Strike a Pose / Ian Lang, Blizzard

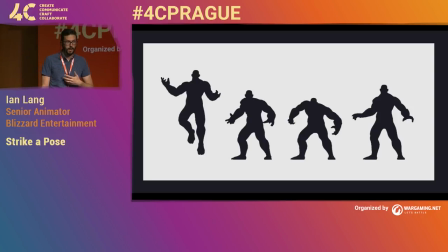There's an identity that the player can instinctively pick up, and without being told, we can assume a number of things about them. These poses here utilize as many rounded shapes as possible. They give us a calming, almost protective tone. And you might rightly guess that these casters offer shields or heels or some protective nature.
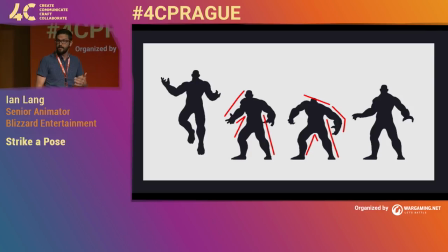Now, others would appear more squat and angular, and this gives us this impression of a raw or sort of hunting state. And these are the messages we try to tell the player, and we distill these ideas into basic shapes that speak to us on a primal level, reinforcing their personalities.
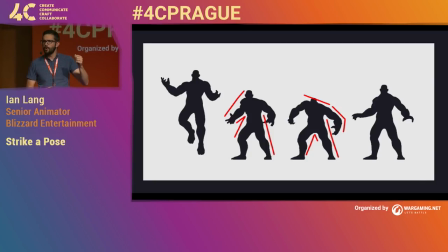Now I'm sure you all remember, did anybody have life drawing classes when you were in school or something? And in the very beginning they tell you to do those basic shapes, or if you've ever seen Glen Vilpoo do his drawings, that's how he starts off, these basic shapes, and then kind of reinforces more complicated shapes as he goes on. And this same idea follows here.
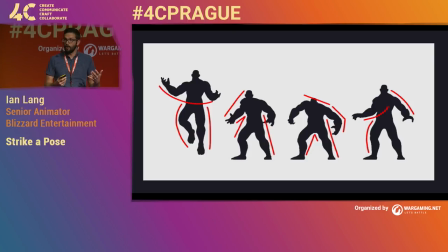So, as you begin to create this graphical nature to your own work, it becomes one of the many anchor points for the game as a whole. It shares the stage with character art, design, environment, and sound. And as you develop and refine the style of your posing and animation, you begin to create an identity, one of the many things that, for people, it helps to recognize your game.
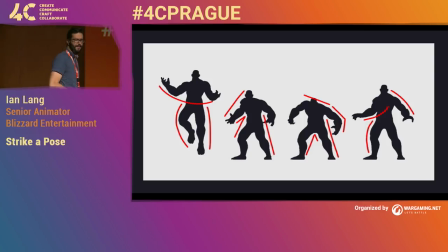Can you guys hear that when I drink? That would be embarrassing, wouldn't it? So, how do we create this inherent logic, right? So let me show you with some images that hopefully you'll recognize, because if you don't, that's going to be a really interesting part of the talk.
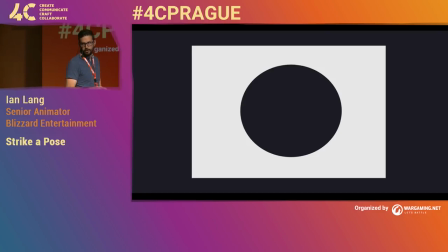So can anyone tell me what this is besides the obvious black circle? Nothing? You guys are quiet today, huh? Dot. Dot, huh? All right, all right, all right. We got a lot of, you know, options there. It doesn't really look like much, right? Maybe it's a moon, you know, dot, a wholess donut, whatever those are called.
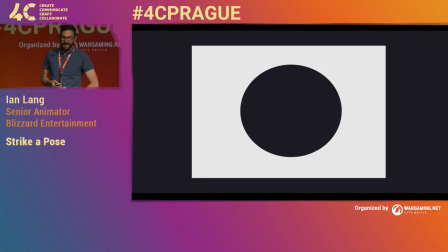Maybe it's a top-down view of a sombrero hat. We really have no idea, right? It could be any number of things, but in its current state, it doesn't really tell us much. So let's change this idea up a little bit. Let's add a little bit of negative space and see if we can make it a bit more recognizable.
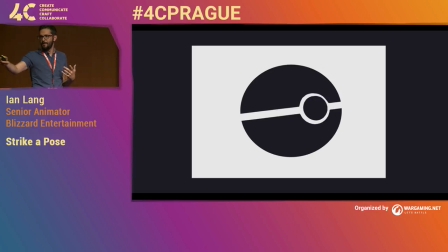What about now? Ah, there we go. I was hoping you were going to say that, by the way. As you can see, even taking away all the texture and the color and leaving you with just the silhouette, a vast majority of you recognize what this was, a Pokeball. Now, the silhouette becomes an anchor point for Pokemon as a whole.
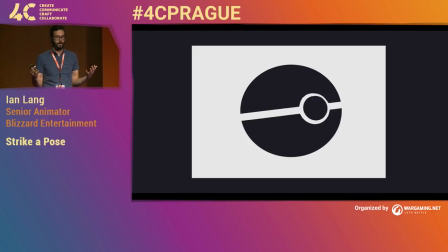This is an example of a shape that had no meaning before Pokemon, but whose identity is now almost impossible to separate. And what does that shape itself tell us if you didn't know this was actually Pokemon? All these rounded features tell us it's approachable, it's something friendly, something we might want to be a part of.
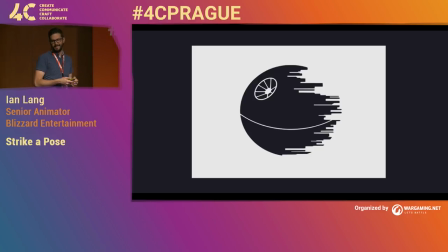So what about this one? Death Star, exactly. See, the instant you see this image, you know exactly what it is. The angularity of it cautions us, right? Over on the right here. It conjures up a feeling of dread. Unique and digestible images allow a message to be conveyed to the player in a timely manner.
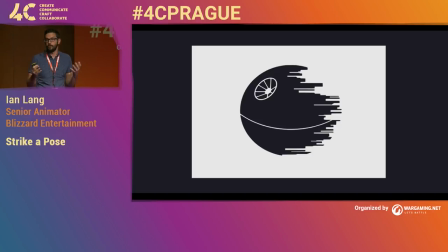And so essentially these two images are built from the same basic shape, a circle. But it's the use of strong negative space that helps us out. It becomes just as important as the shape we're making. To sort of use an ill-fitted quote for this example from the musician Miles Davis, It's not the notes you play, it's the notes you don't play.
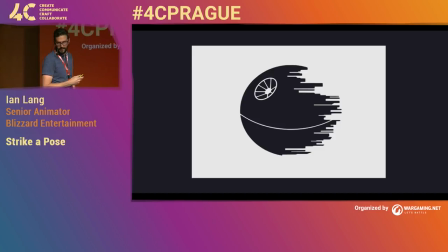So let's try these same principles with a character. Iron Giant, right?
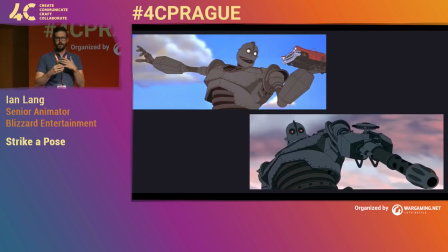So at first it might seem a little bit difficult to find much of a change in a robotic design such as Iron Giant. But what do we start to recognize about these two images? They evoke two very different emotions, don't they? And even if you don't know what this character is, you'd recognize some key things about them.
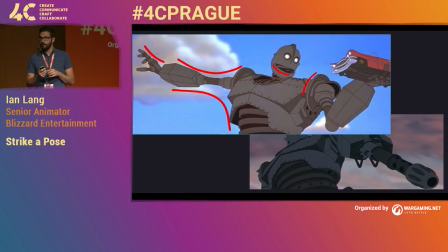The first image has a friendly quality to it. even though instinctually you look at it and you're like, this guy's about to throw a car. They utilize rounded shapes not only in the body itself, but also in the negative space around it, in the arm and even in that shoulder I find is very interesting. It sends off no warnings, no alarms.